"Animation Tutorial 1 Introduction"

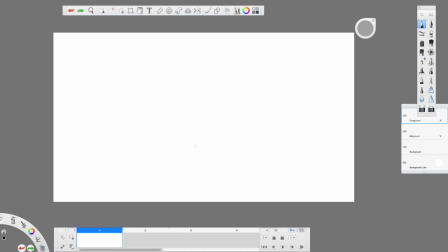[0:00]
Hey, Israel Shalom, Messiah Praise Bliss. So I wanted to do a recording regarding some animation. Um, I'm not a professional, but whatever I know, I learn.
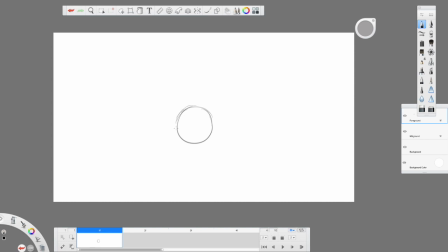[0:13]
I try to bring that skill and add it to what I'm saying, whatever I can do. So right now, I'm drawing. We're gonna do just a bouncing ball animation.
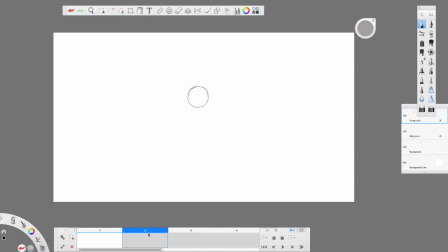[0:28]
It ain't gonna be the typical bounce ball animation, kind of 6, 7 frame, just bounce rotation. It's kind of gonna be a bounce ball and a little action in that. So right now I'm drawing on layers. You can do this on any program. I'm working on Sketchbook Pro.
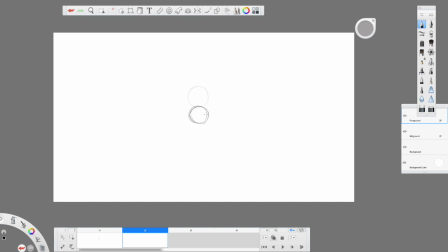[0:47]
So as I draw one circle, what I want to do, all animation is you tricking the eyes or mind to believe your drawings are actually moving. So as you see what I'm doing now, I'm on different layers.
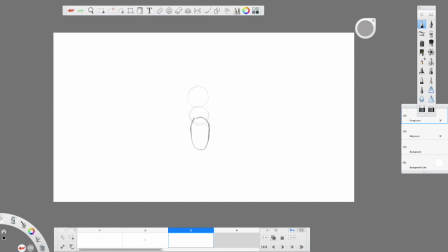[1:03]
It's my third layer I'm working on. I'm drawing a ball, changing in shapes. As you can see, this one I'm kind of distorting it, stretching it as though it has weight at the bottom. I'm trying to give that illusion as though it got, it's a heavy shape.
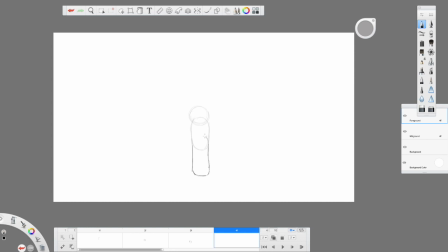[1:18]
So as you can see, I'm really stretching this. I'm like, because I want a lot of motion in it. And you'll know this will play a pivotal point on animations that you do. But right now we're working on just a bouncing ball.
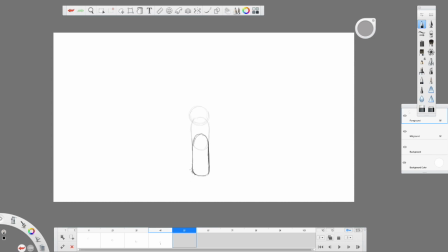[1:36]
I'm changing the layers, adding more so we can be able to extend the animation. The more pictures you have, the longer the animation. So typically, whenever I do something, the more frames or more pictures you draw
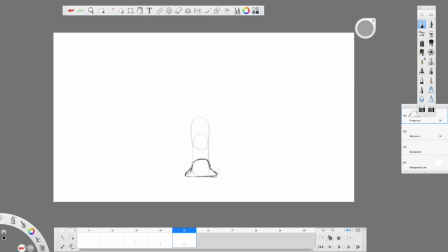[1:55]
of one scene, the more fluid it looks, right? Sometimes it can be a real stiff drawing, real stiff animation, and um, that's only because there's not enough pictures or frames that you are using.
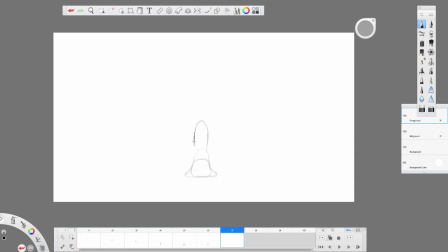[2:15]
But in this case, we could do it a whole lot more smoother, but for time's sake, we want to go ahead and just sketch these out like they are. So right now, as you can tell from the frames before, what I'm doing, I'm working a little fast here.
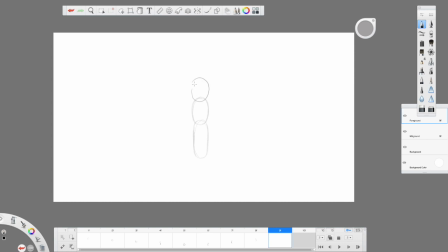[2:33]
I'm just having that ball bounce, and I'm distorting the shape of it. As flat as it get on the ground, I'm widening it out back up to the original, almost the original position.
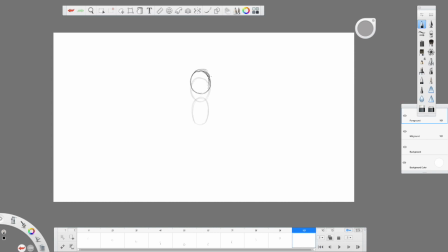[2:46]
Um, Almost the original position of what it was. I'm gonna play it in a minute just to see how it looked. Now, regarding animation, whenever you want to make objects move, so you want to draw ahead of the previous object you had before.
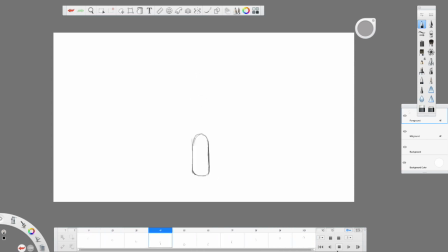[3:04]
As you can tell now, um, you're able to see the ball bounce and it distort once it hits the imaginary ground. So your eyes think there's an actual ground there. That's all animation is. It's just tricking the viewer to believe something is moving when it's actually not.
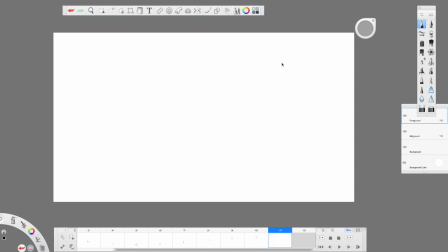[3:20]
You're just drawing a page and you're just extending that movement. So right now, I think, okay, so we're going to add more action to it.
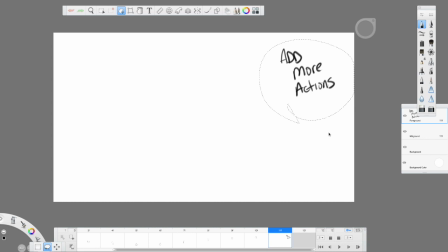[3:36]
So since it's just a bouncing ball, that's a traditional beginner animation. But now we want to kind of add a little action to it. So I want to go kind of around the world type of thing, around the screen, off the camera.
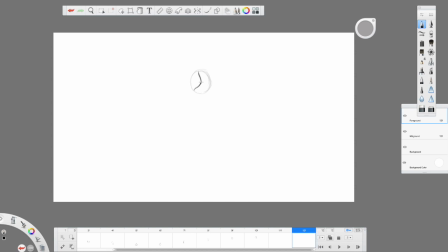[3:53]
So we're going to kind of distort this ball a little bit more.
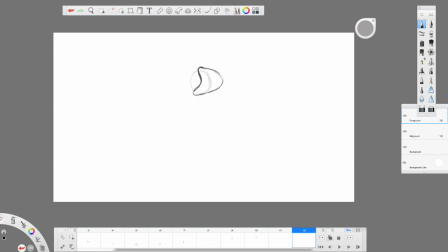[3:58]
Because if you play anything in slow motion, like a water balloon or something that's, let's say, a boxer that's punching a punching bag, whenever that punching bag is hit, you look at it in slow motion, there's a distortion of the entire object.
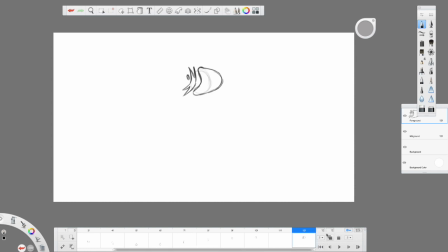[4:17]
We want this to appear as though it's being hit by something. And I got a little pop, uh, you know, design right there. It's not much, but so we just adding, right? We're adding new scenes, and that's all that we want to do.
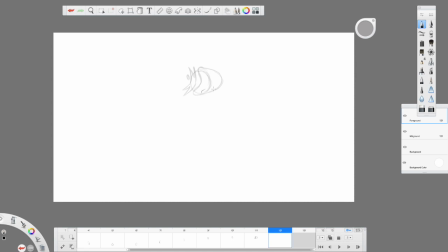[4:36]
We want to add scenes or add pictures that appears as moving. So what I'm doing is that the screen you see, or the reason why you see drawings before, that's called a layer skin. I'm sorry, it's just moving too fast for me to even try to do anything. That's a layer, onion skin rather.
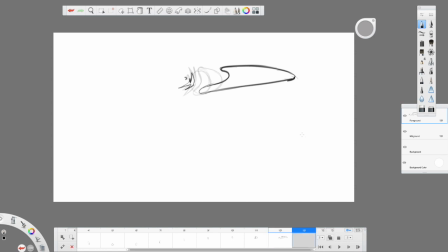[4:57]
so I can see behind the drawing behind it. That way you can tell how well the animation is moving. You can flip between the two pictures. I wasn't doing that, but uh, we'll do. I'll explain more in different videos.
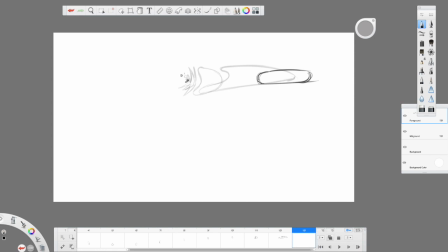[5:13]
But here we are moving the ball like we're stretching this image out. I mean, I'm really stretching this image out, trying to clean it up because I want that ball to look like it just got slung out of a cannon, right?
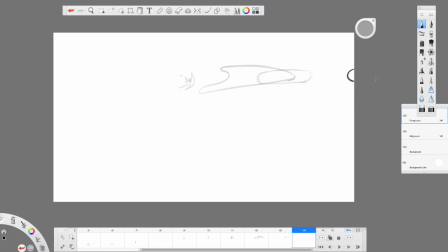[5:30]
And the best way to do those is kind of a blur artwork, and I want it to go off the screen so you see from one area where it's kind of stretched in the middle, look like a tic tac. Now it's all the way on the other side in the form of half a circle.
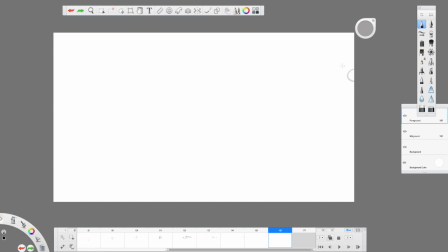[5:48]
This next screen, I'm not really going to put anything because I want it to disappear from the camera, and I'm going to fix that. Yeah, I want it to disappear. So
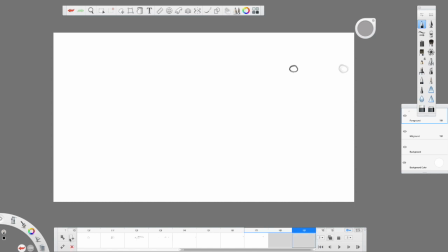[6:02]
eventually what I'm going to do, you're going to see each image, each page is just another drawing to appear as though I want it to move. The main thing you want to do is in animation is movement. That's all it is. Depending on where you're putting your
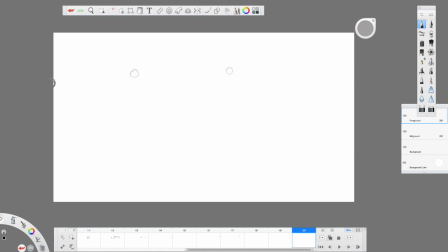[6:22]
the objects that you want, that's how the animation is going to move. All right, so I'm just adding layers, and all layers are sheets of paper. Just think of it as a sheet of paper.
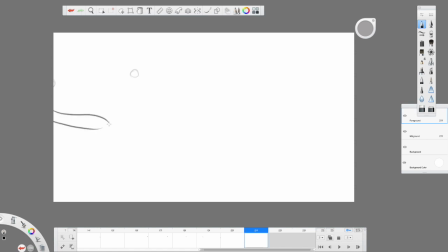[6:35]
Now here I kind of want a movement, kind of a loop curve kind of thing I was going for. I may eventually change it, but yeah, that's basically all we're doing. We're just stretching this ball that was actually a circle at first, or a sphere.
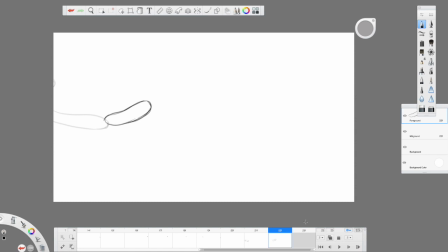[6:55]
And whenever there are strong movements, I normally stretch these images out. Like it could be a punch, it could be a kick. You know, somebody can throw something to give that appearance as though it's like really, they're really using some type of force.
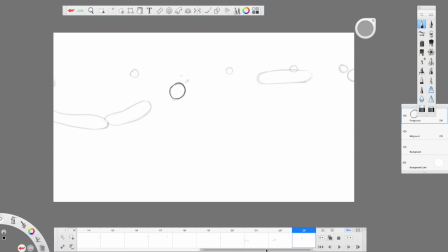[7:16]
So again, what I'm doing now is trying to get it back to the almost where the original ball was. And yes, it did change shapes. It got smaller,
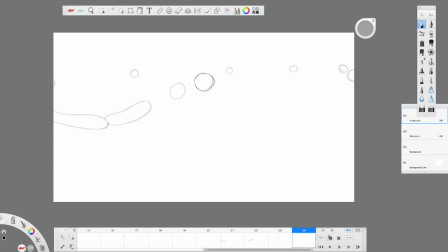[7:30]
but and this is called a loop draw animation, where you can play it and it continues to come back. The reason why, because the last drawing has to come back to the original position almost. You see that? So that gives it a kind of
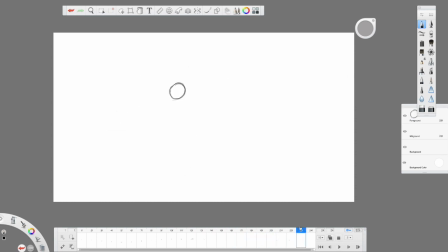[7:52]
a loop. It gives it a loop.